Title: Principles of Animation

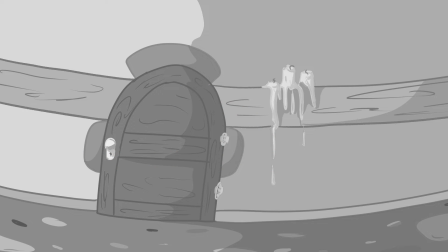Welcome to the video of 12 Principles of Animation.
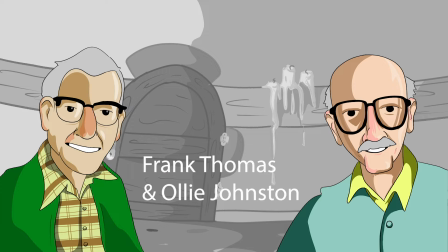The 12 principles were fleshed out by Ollie Johnston and Frank Thomas through their book, The Illusion of Life, Disney Animation.
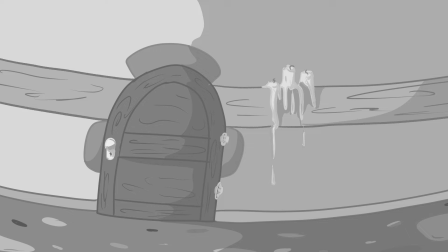It was released in 1981, and in that book, they decided to look back at what separated Disney animators from the rest of the animators of the 1930s.
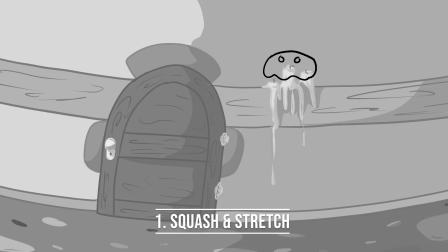Their first principle that they look at is squash and stretch. Squash and stretch gives the illusion of gravity, weight, and mass. If you think about a rubber ball, when it hits the ground, it squashes, and when it releases from the ground, it stretches. You could see that in animation too.
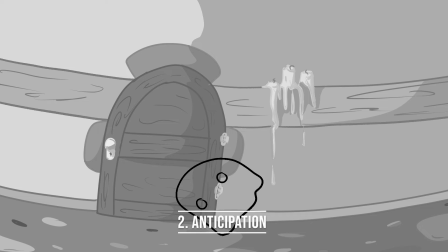The second principle is anticipation. Anticipation helps prepare the viewer for what's about to happen. When it applied, it has the effect of making the object's action more realistic, like setting up. The next one is staging. Staging lets you direct your viewer's eye.
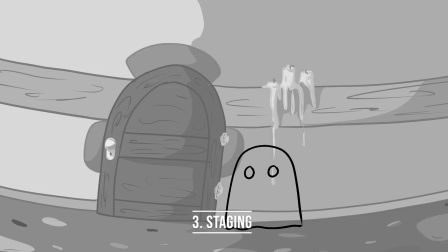If done correctly, you could get the attention of the viewers to one side of the screen. Straight ahead and pose to pose. Usually when an animator is using straight ahead, they're drawing each frame right after the other using either an
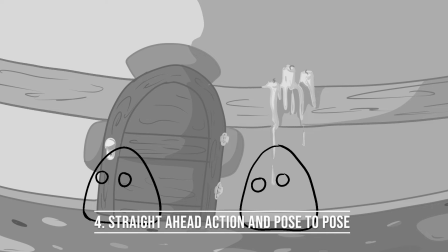onion scan or a light tablet so that they could just do any transformation as they see fit. When you do pose to pose, you either draw the beginning, the middle, and the end, and then add a couple of keyframes in between to give you the illusion of the transformation.
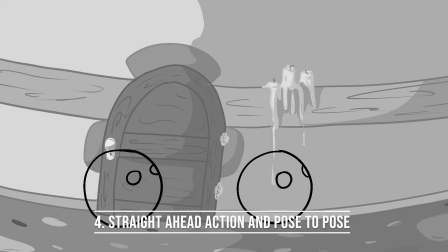In the example, the one on the left is straight ahead, the one on the right is pose to pose. Follow through and overlapping action. When objects come to a standstill after being in motion, different parts of the objects will still stay in motion.
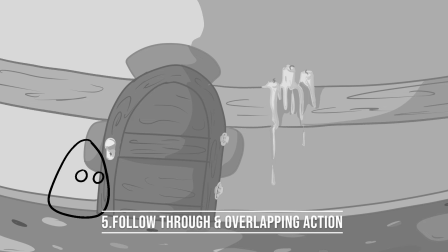Similar to when you're running and your hair still has a bounce to it. That's how you can think of follow through and overlapping action. Slow in and slow out. When something moves, it starts off slowly, speeds up, and then when it stops, it slows down again.
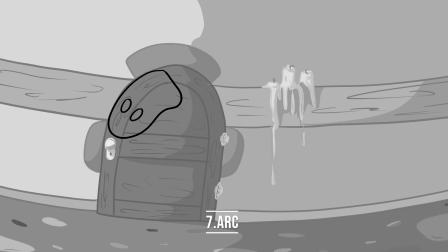Arc. When working in animation, it's best to stick with the laws of physics. Most objects follow an arc. For example, when you toss a ball in the air, it will go up and then arc due to Earth's gravity.
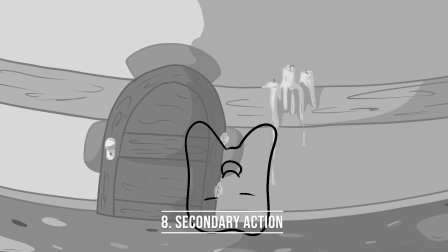Secondary action emphasizes a main action from your character. Adding secondary actions help add more dimension to the characters or objects. Timing. Using proper timing gives your animation a more realistic view.
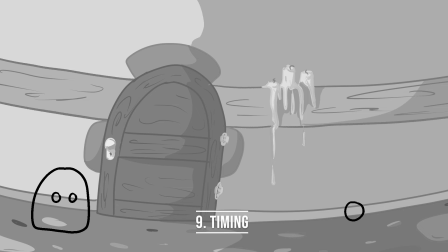On the example, I have the blob guy rolling two balls. One of them is just following a static time and it just doesn't look real. The bottom ball uses better timing to kind of show it speed up and slow down.
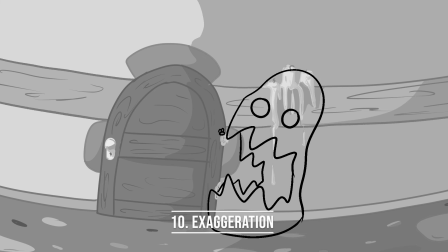Exaggeration. Too much realism can ruin animation, making it appear static and boring. Instead, when you use exaggeration, you make your scenes more dynamic.
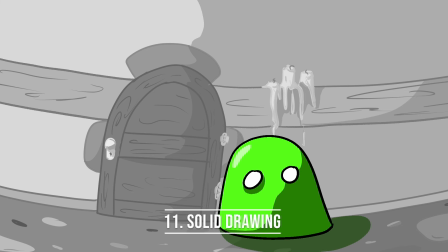Solid drawing. This includes knowing anatomy, understanding how weight and volume, lights and shadows work. It also, if you understand how to draw in 3 dimensions so that you give more volume to your drawings.
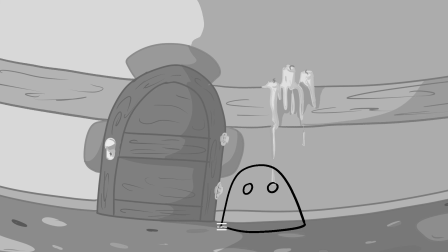The last principle is appeal. Giving appeal will make your viewers want to look at your animation. You want your animation to be something that draws in the viewers.
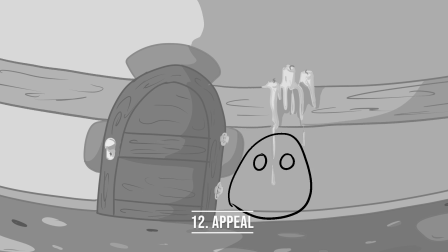Give it personality, give it a solid drawing. There's no real formula for this, so you just got to start with some really good character development. And that's it for the 12 principles of animation.